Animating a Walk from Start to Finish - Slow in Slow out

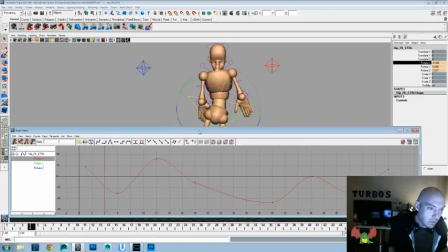[24:39]
It's not doing what I wanted to do just yet. Oop, that was not good. I missed a key there.
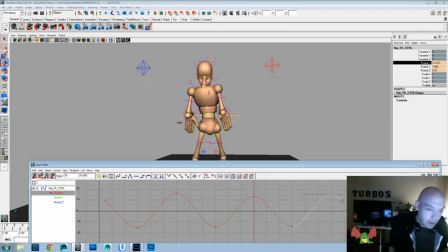[24:50]
So we'll just go back into the graph editor and we'll adjust all of this stuff here. Got to make sure that I'm speaking loud enough that the microphone will hear me, so apologies if there's any audio that's a little bit quieter than the rest right now. I'm getting used to this new audio setup, and I haven't done a full long video with it yet, except for this one, so
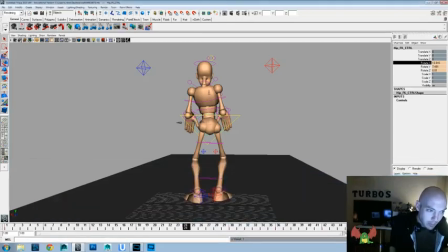[25:12]
I'll kind of experiment with everything here.
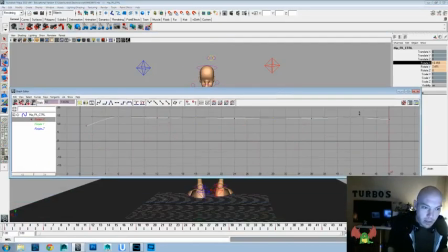[25:21]
It's not really getting the desired effect I want. Let's try doing the inverse of that and see if that works, and if not, we might just
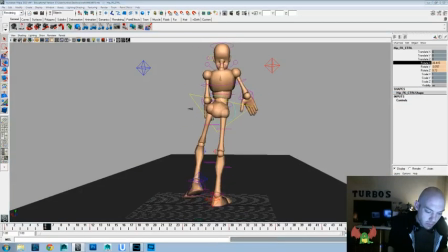[25:32]
That's a little more of what I was thinking. If we really play that up. So, yeah, there we go. It's a nice little butt bounce and overlap there.
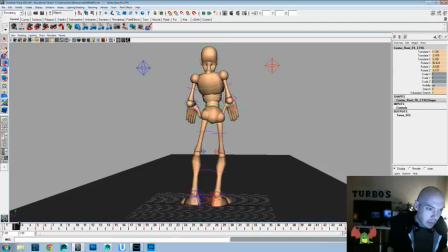[25:48]
Now, one thing we're going to have to do now that we did that, though, is really avoid, because we've got some separation there.
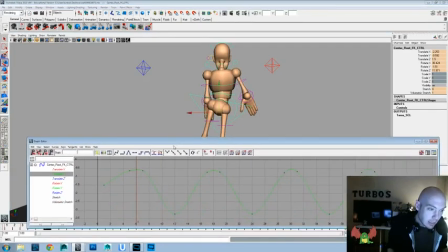[25:56]
So we want to take our translates, and what we're going to do here is just move everything
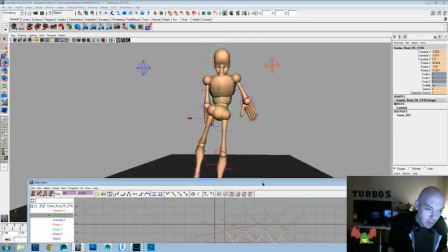[26:04]
universally down. So let's see if that worked.
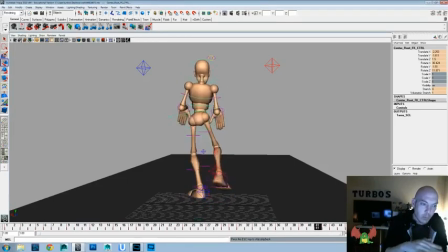[26:10]
And now there's like a little bit of a recoil in the butt as it sways, and I think that will look nice as well. So let's see how that's working.
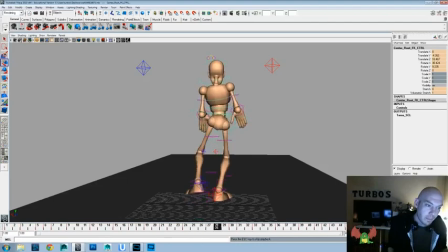And remember, since we messed with the timing and we added some extra keys in there to favor,
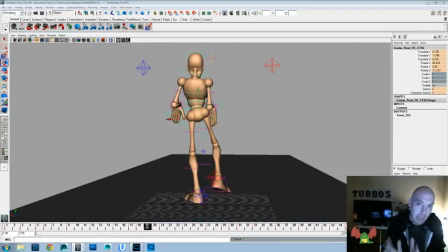[26:40]
there's some extra in-betweens there to favor our key poses, which would be like on the 6 and the 12. We added some here to favor those. It adds that extra bit of snappiness to those in-between beats as well, which we've just accentuated by using that butt controller to flop a little bit more too.
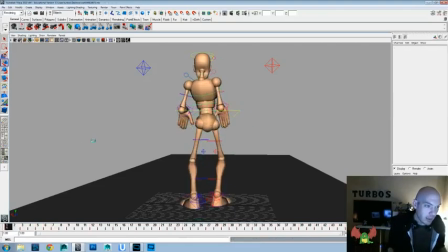[27:01]
Now, one other thing we could try, let's go ahead and save everything here.
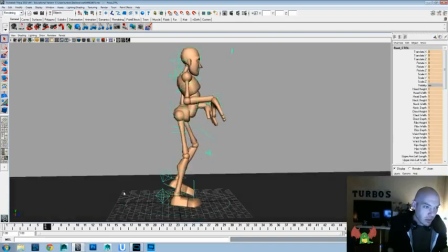[27:06]
Let's try doing a little bit of squash and stretch on the, and this is going to be broken here,
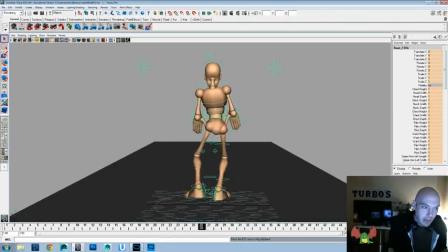[27:11]
but I'm not too worried about that since we're going to be pretty much shooting from this angle, and I really like the way that that bounce is feeling,
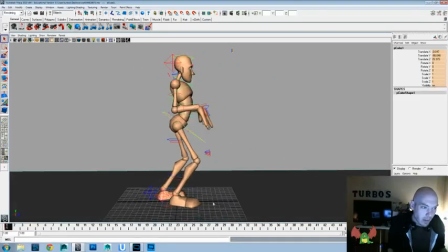[27:19]
so I'm not going to be too chuffed to go back and make that work like that. But that being said, if this was a production shot, I definitely would make sure that I don't leave that in, that we go through and fix that.
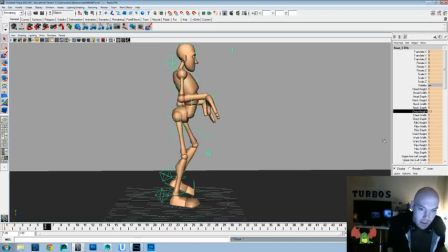[27:33]
But for a quick video, I think that'll work all right. And we're just gonna add some squash and stretch in here on this controller and see if that'll make it feel a little better for us.
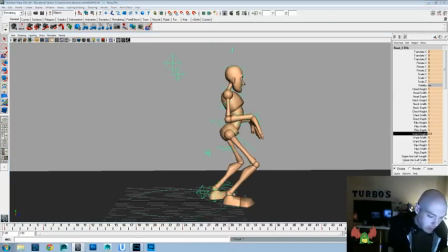[27:56]
Just add another level to what we're doing to keep that movement feeling really squishy and bouncy.
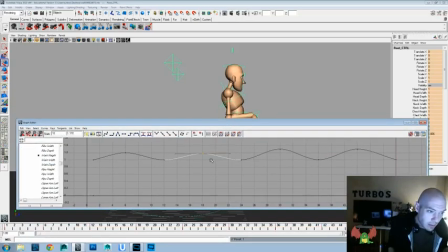[28:09]
Sorry, I'm working in the graph editor. Let me pull that up here. I'm just going to minimize some of that we threw on there to start with.
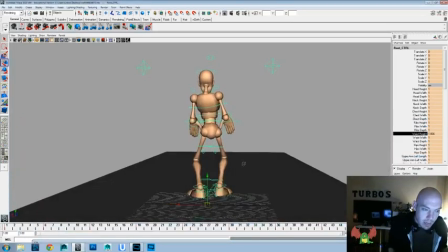[28:16]
Now let's get back into the more of the camera angle that we're going to use, and let's see if that feels... Well, let's try doing the inverse of that, or the reverse of that, and see if that feels cool. No, we want to do it this way.
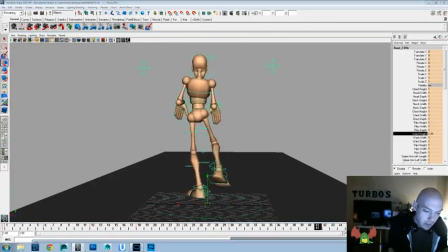[28:34]
And let's try delaying it a frame.